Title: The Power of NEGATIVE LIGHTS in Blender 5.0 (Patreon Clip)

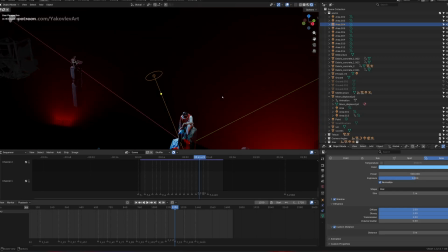the Tetsuo character, he has a few bit of lights on him. So he has this rim light, this blue rim light. He has this other, if I turn it off and on, you can see it's just like a fill just to kind of bring in this.
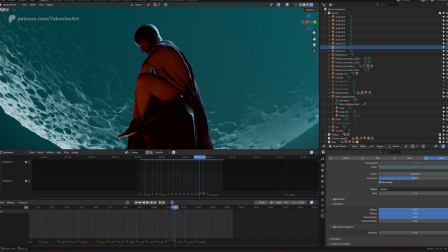There was a lot of moments where I loved this, you know, this like really dark silhouette, a little bit of warm, and then this like really sharp silhouette.
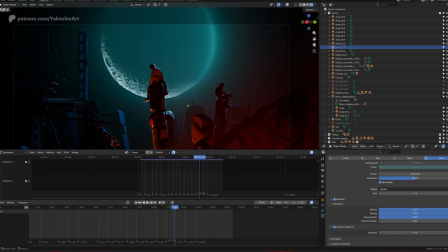I love this.
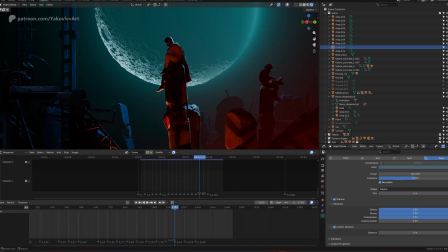I was battling between keeping it just like this because I really love the really hard contrast between the like the cold rim light and the warm fill light.
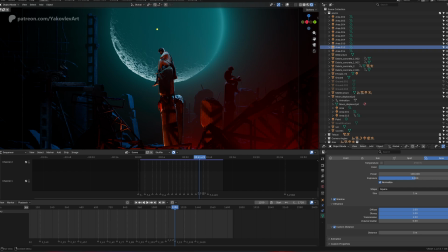I think this light helps put our focus on him, because if we look at kind of the amount of light, the foreground person has a rim light and then a fill orange light.
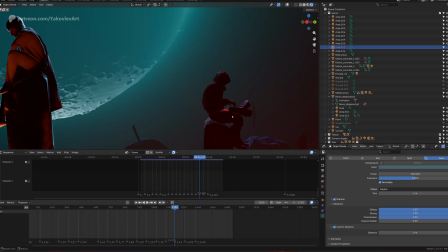This guy has a bit of a rim light and then a somewhat of a fill orange light. So he has two
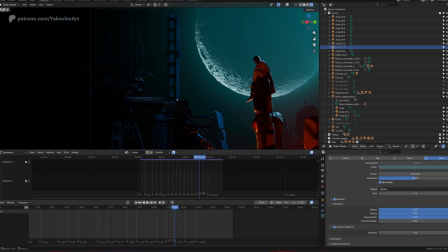lights, and then this guy really only has one light, has like just a blue light in front of him. So in terms of like hierarchy of amount of lights,
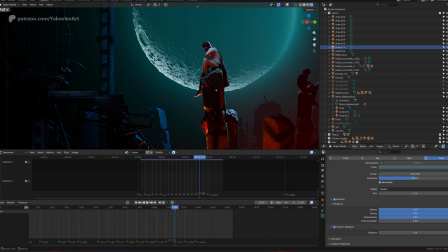it also makes sense for the main character to have more lights, or at least one more light than like the guy before him. So that's another thing I just kind of think about and like justify like some of the art direction.
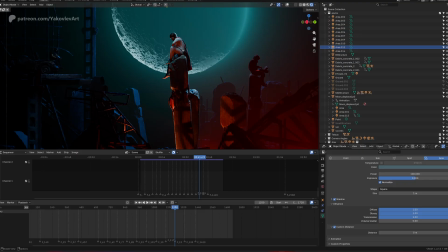So yeah, this guy has a bigger color range, a light range on him, and then less, and then even less all the way to the
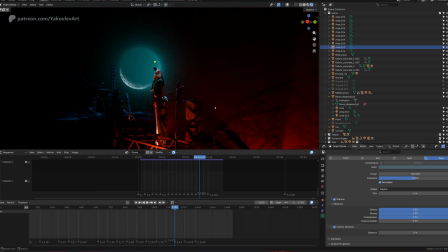back. One other thing I really loved was there is a negative light here somewhere.
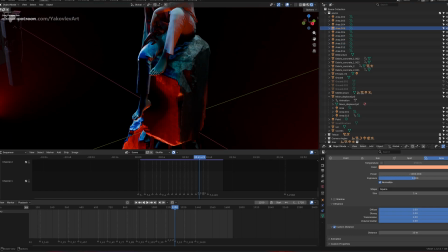This one is negative 1000, and that is what is doing this really harsh, weird, like it's just kind of like eating away at the light there.
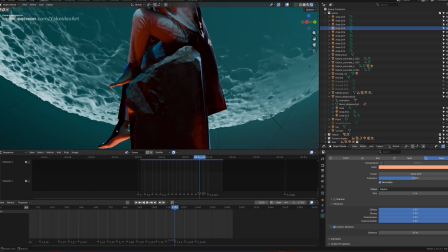And I like the I like that it does that, because it helps separate this foot.
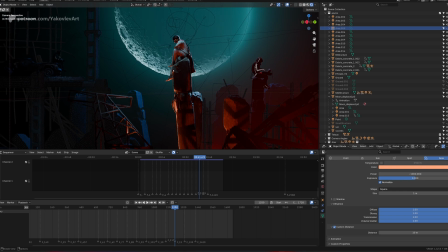If I turn it off, you can see that from a distance, like this distance, gets a little muddy here, like where the edges of things are,
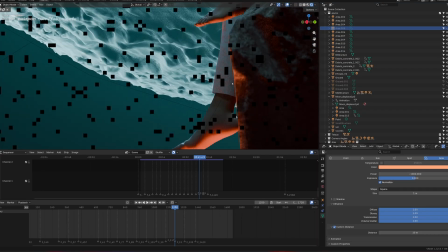because the value of his like foot and the clothing kind of matches the background a little bit.
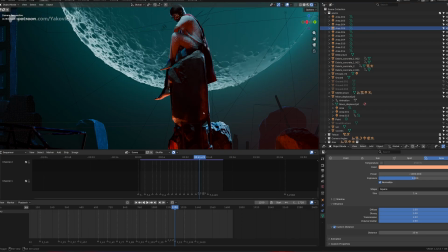It doesn't really stand out enough. So adding that negative light, not only does it add this really harsh, dark area,
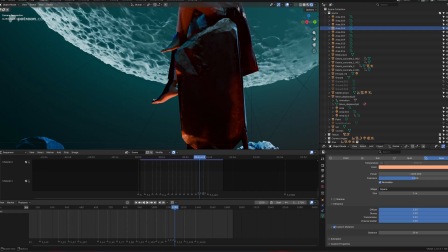but it also forces an edge on this foot here, which stands out against the background.
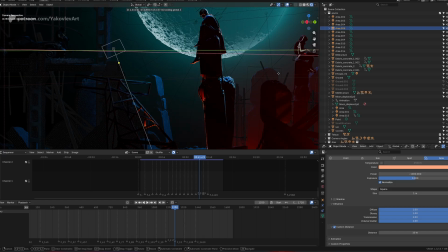And again, this is one of those things that's like purely stylistic. So no matter where you put it, it can kind of make, like this looks cool, right?
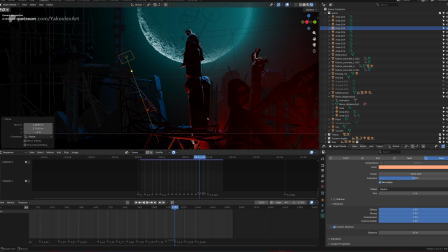Like fully silhouette. We have the red, we have the blue, like beautiful, but it's too dark. So how do we position it in a way where we kind of get what we want?
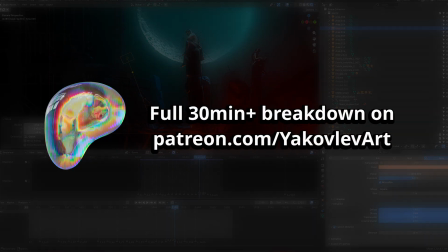We kind of get the graphic.